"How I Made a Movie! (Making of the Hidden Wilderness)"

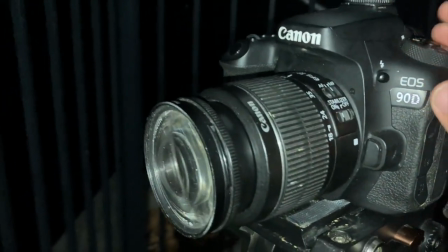8:21 Here on my EOS 90D my main camera where I used to get some shots later in the project.
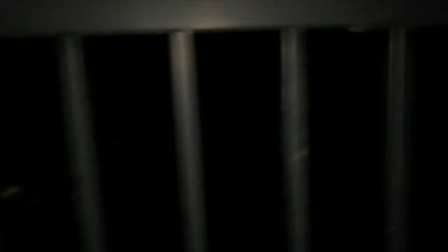8:28 I also have this nice LED light because the spiders only come out at night so that's really the only way to film them.
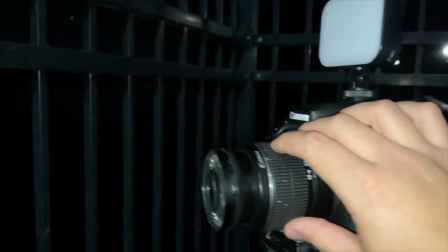8:36 And this might not be the best setup, I could use a better lens for spiders, but this is the most cost effective and it got some pretty good shots of the spiders.
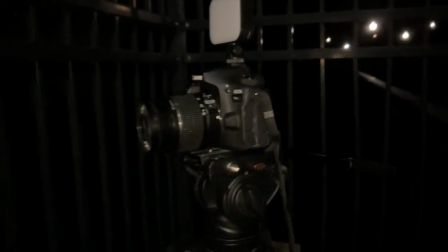8:44 So yeah, this is the setup I used for filming the spider scenes.
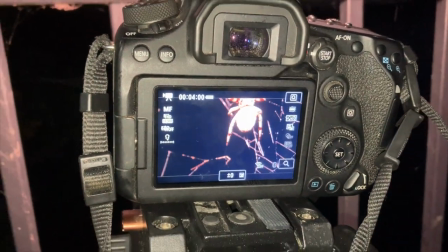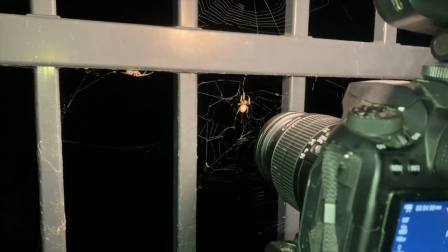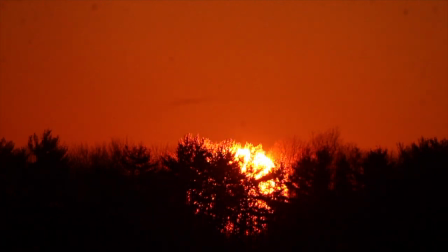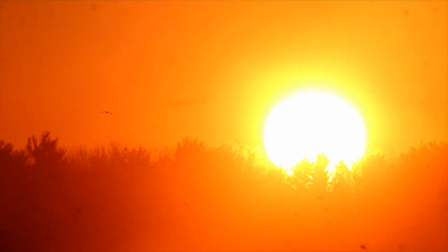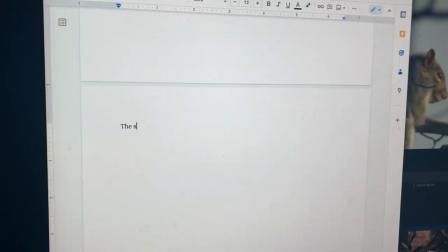9:16 For most movies, the scripting process is done well before the rest of the film is produced.
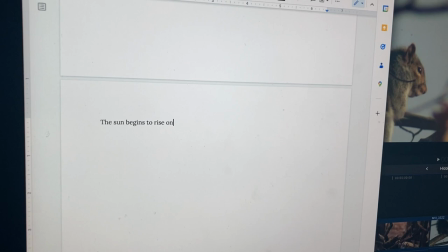9:21 However, with a wildlife film, you have no idea what you're going to come across out there. Because of this, I had to write the script both during and after production.
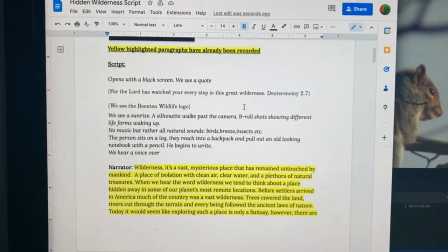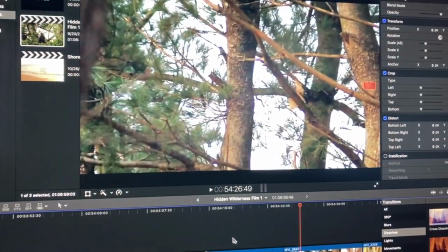9:36 Finally, once the script is all put together, and I have all the right footage, it's time to start editing.
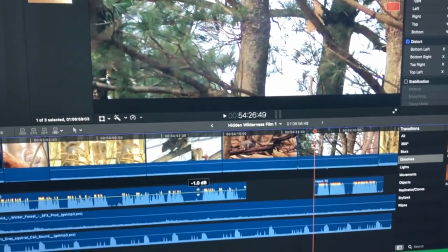9:43 Editing is easily the most strenuous process, since it involves long hours staring at a computer screen.
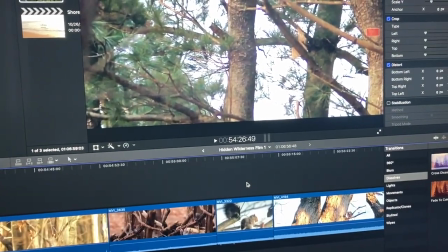9:49 For this movie, I used Final Cut Pro to edit together the footage.
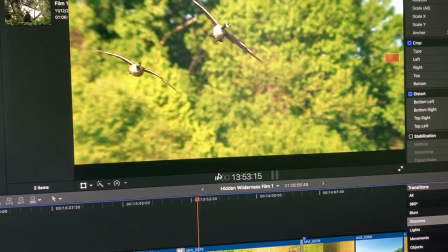9:54 This app had a lot of features, and allowed me to better tell the story of the creatures here in Boonton.
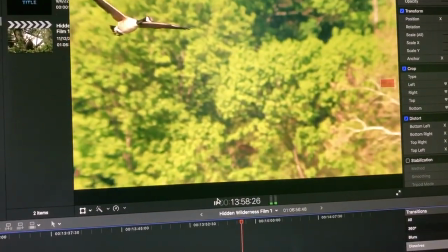10:00 The Canada Goose flying sequence was shot in 60 frames per second.
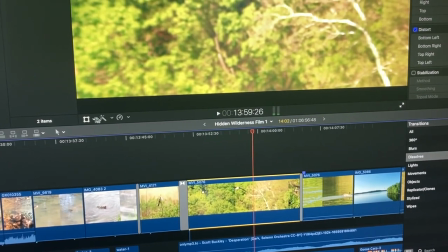10:07 While editing, I wanted it to look more cinematic, so I slowed it down.
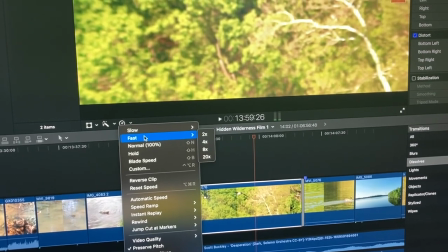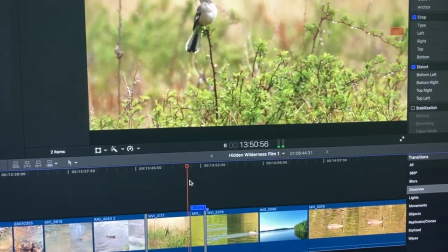10:18 With Final Cut Pro, I can speed up or slow down footage, using the certain settings.
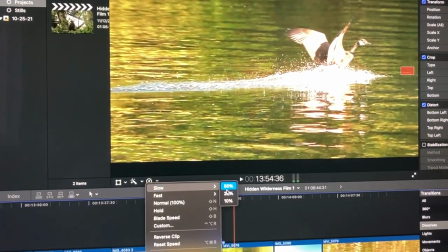10:25 Another thing I learned while filming is that if you want to get more professional flying footage, you have to use a higher frame rate.
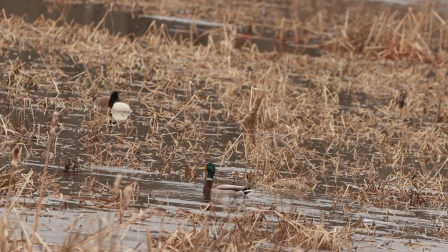10:32 My newer camera, the Canon EOS 90D, allows me to shoot in 119 frames per second.
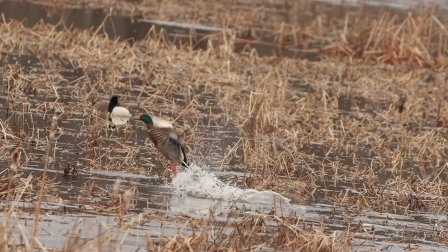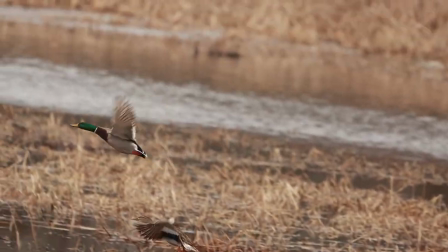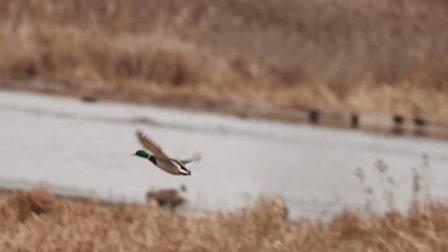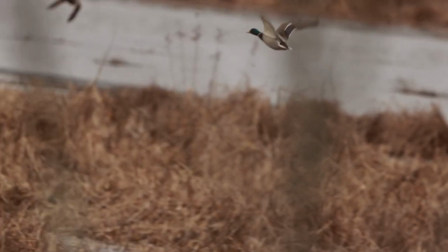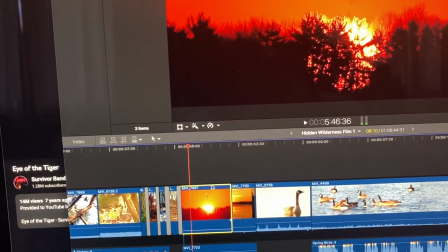11:00 Another example of playing with the speed is the shot of the sun rising. For that, I use time-lapse.
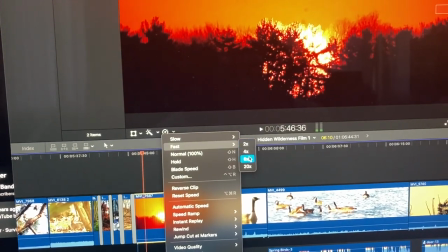11:06 I let my camera sit out the bridge for about four minutes to capture the sun rising.
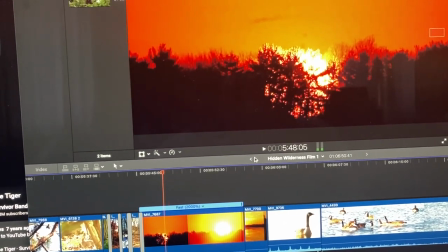11:13 Since four minutes is too long a time for people to wait for the sun to rise in a movie, I had to speed it up.
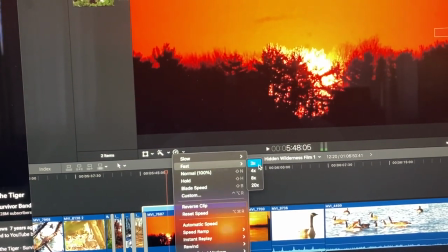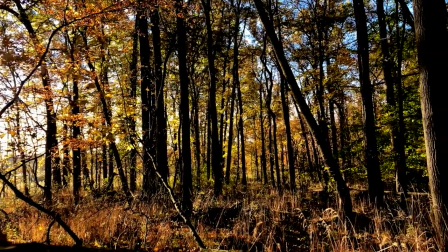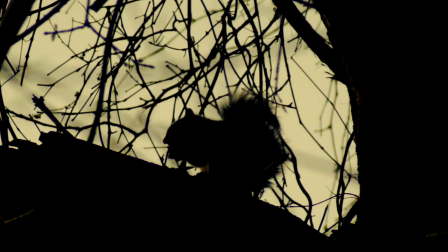11:34 The final part was adding the music. Music is a very important part to movies, since they help enhance the story.
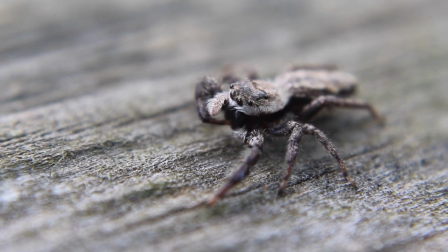11:42 Since I didn't personally know any composers, and had virtually no budget, I had to turn to free online music.
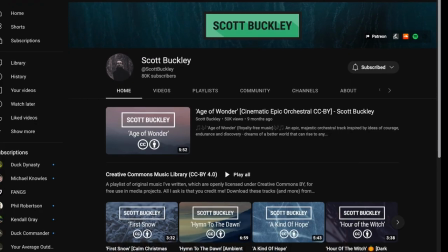11:54 While scrolling through YouTube, I found a channel called Scott Buckley. Here there were hundreds of majestic soundtracks.
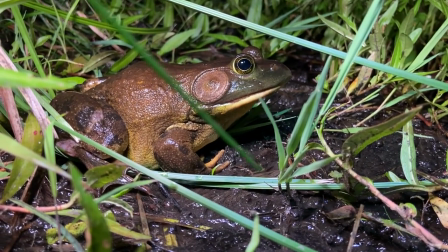12:01 You can check out his YouTube channel in the description and hear some of these songs for yourself.
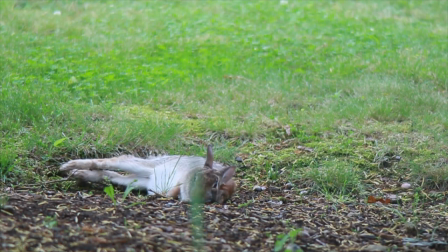12:06 What? Finally, the film was completed and uploaded to the Boone Wildlife channel on September 22, 2022. To my surprise, many people loved this.
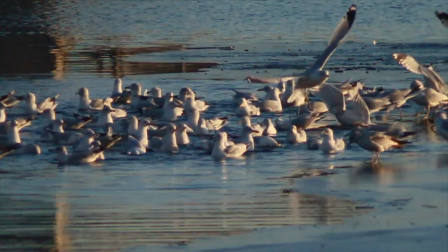12:19 The movie received almost 10,000 views in a few weeks and now stands at 53,000 and growing.